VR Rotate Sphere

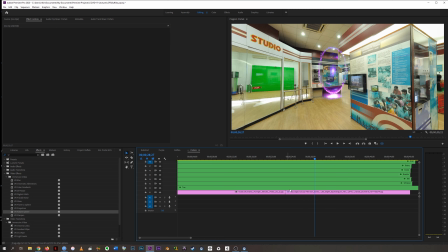(4:02)
So if for a moment we ditch this light rays thing, because all it's doing is bogging down my computer and looking tacky,
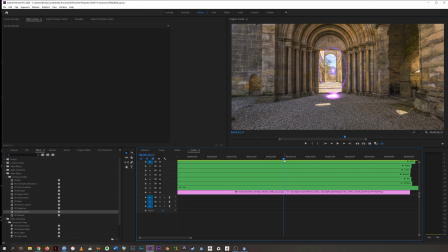(4:10)
we have a hard transition between
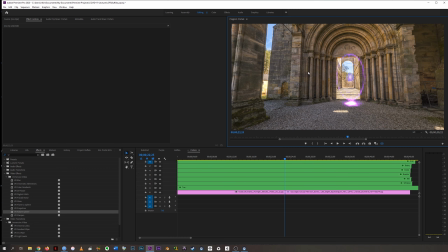(4:18)
this ancient space and this more contemporary space.
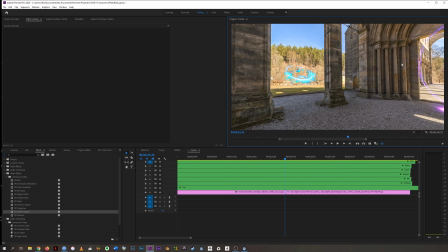(4:22)
And depending on where is catching your eye, there are likely to be
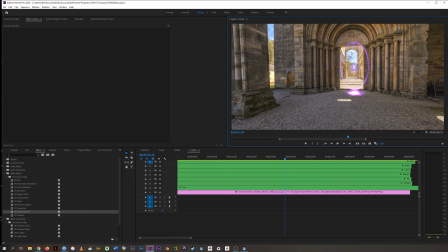(4:30)
this is sort of like a psychology issue, right? Like, you're likely to be looking at one of these portals at the moment of the cut, just because, like,
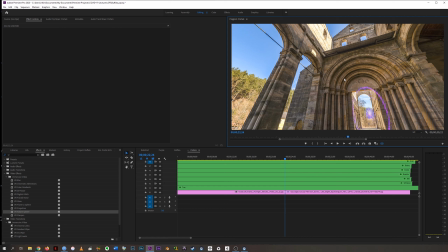(4:39)
that's the visual interest, And while some audience members might be looking at the North Pole or South Pole portals,
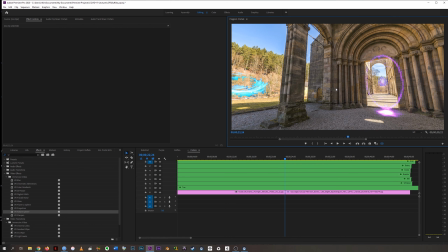(4:48)
I bet most won't even notice they're there. Or if they do, they won't be staring at them that long.
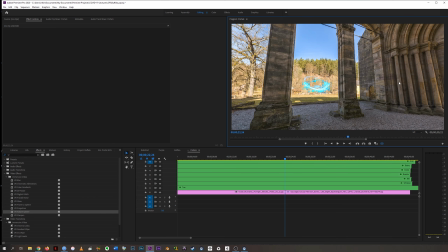(4:54)
So I would be willing to wager a small
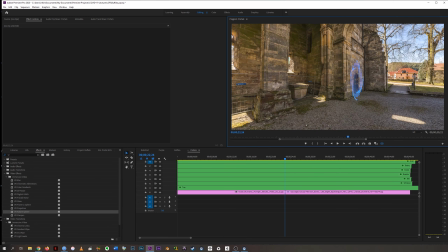(4:59)
portion of my life savings, that we're looking at one of these around here.
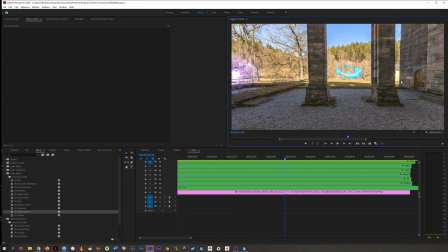(5:04)
And I think it's going to be,
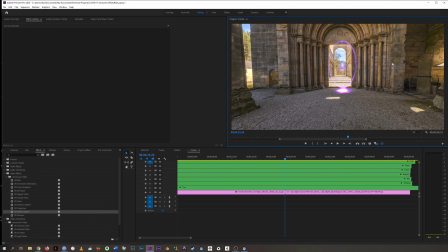(5:08)
I honestly think it's going to be the purple one or this one, just because they're the brightest.
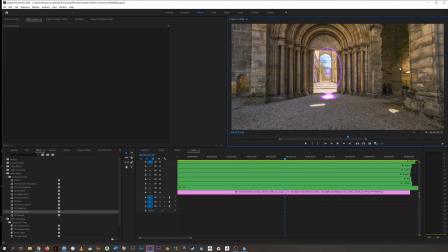(5:14)
And this is a little bit of me doing some guesswork, but if you were doing a more narrative piece, you know,
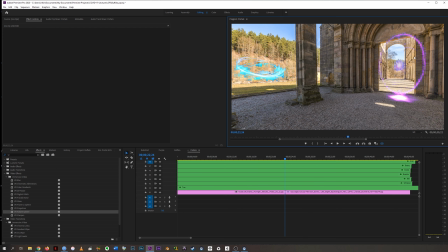(5:21)
where a character moved and they were the one delivering a line, then there's no guesswork in it.
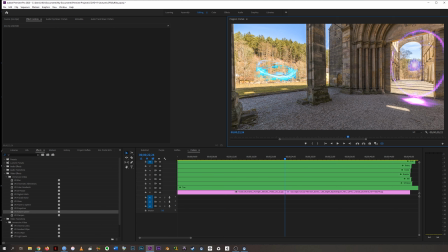(5:28)
You know, you can basically bet, you know, that we're following that protagonist as they're speaking.
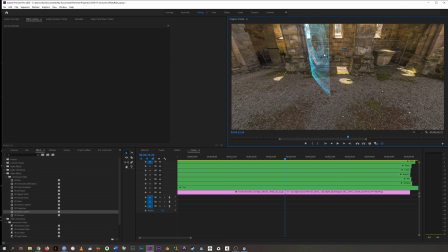(5:34)
You know, it's a rare viewer who refuses to watch the lead actor or something like that.
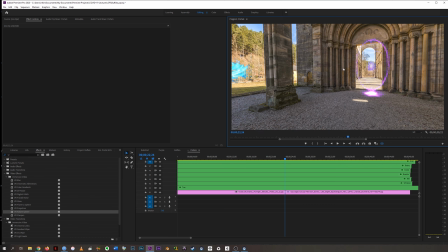(5:40)
So what I'm saying is, I can bet that our audience is looking here or here.
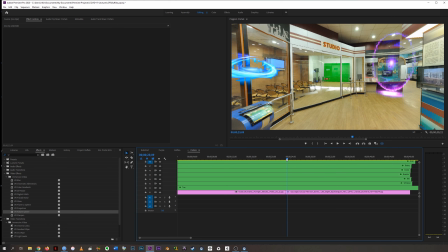(5:46)
Now, at the moment of the cut, where does that leave their eyeball? Is it on anything particularly interesting?
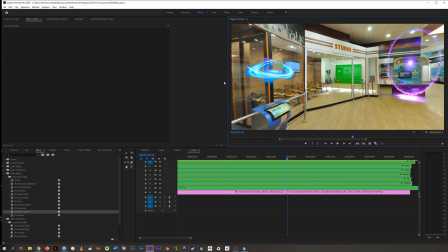(5:55)
Well, our portals stay, in this case, which is maybe an odd example. But if we think about the background, you know, like, is this wall divider or this like distant exhibit
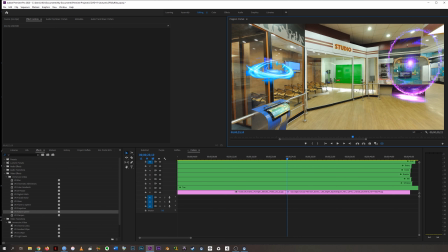(6:12)
information, is that the most interesting thing that could be right there? Probably not, right?
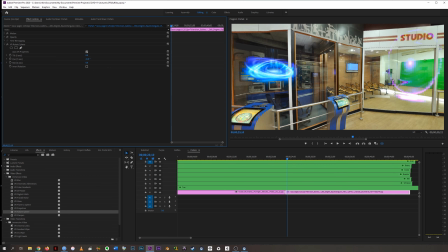(6:17)
So what I want to do is think about how I'm guiding the audience's eye.
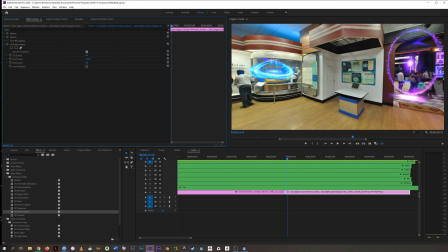(6:26)
So now here, given this footage, I think I've landed at something that's potentially more interesting, because this has like Z-space depth, the colors kind of match, and it leads to like there's actually human figures back there.
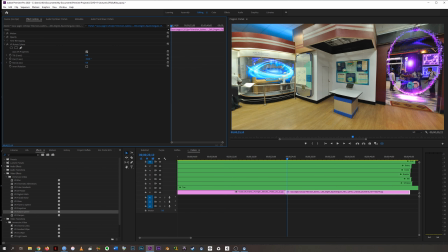(6:42)
And over here, this sort of fits into this space. I don't know that it's like the most beautiful thing in the world, but I actually can almost believe that it's casting this colored light up here. And I didn't really plan this. I mean, this is pretty off the cuff here.
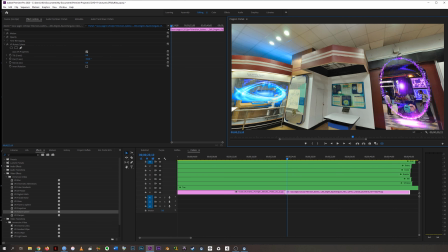(6:57)
But, you know, these two aligned with the color that's nearby them, I'm liking that.
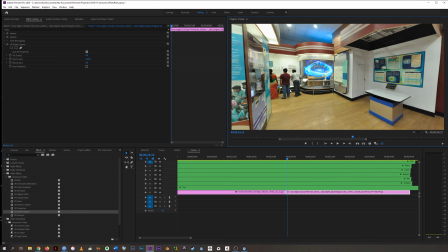(7:04)
I'm believing it.
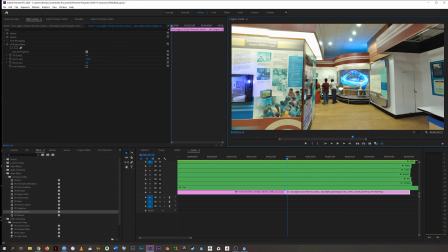(7:05)
It also kind of draws my eye to the fact that there are people in this photograph, which could be a plus or could be a minus, but I'm down with it.
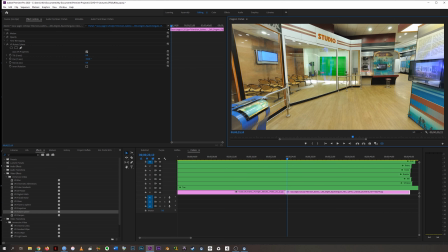(7:14)
Plus, it leaves this portal on this bright green, which is sort of an interesting pop, you know.
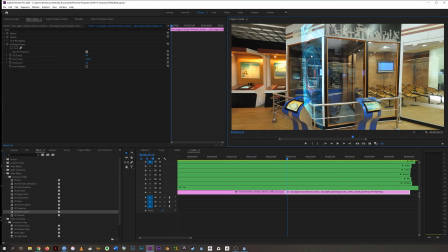(7:20)
And this one, maybe not the best, but I'm willing to go with it.
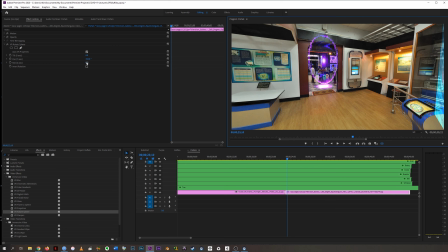(7:25)
So this effect of changing the pan 193 degrees on the y-axis,
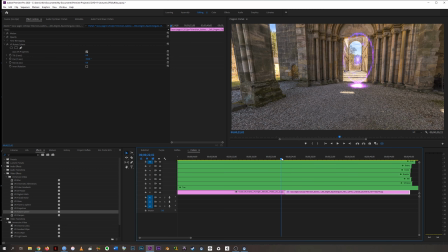(7:31)
for me, has made a much better edit, right? It looks like this leads somewhere. It goes from ancient doorway to contemporary doorway, and the purple matches, you know?
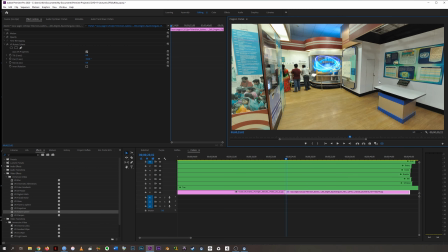(7:46)
It leads from, you know, ancient doorway with the blue to contemporary exhibit with the blue, and the blue matches. So I'm like, oh, okay, I think we've got something here. You know, I think it's like, it's actually looking like it makes some kind of visual sense now.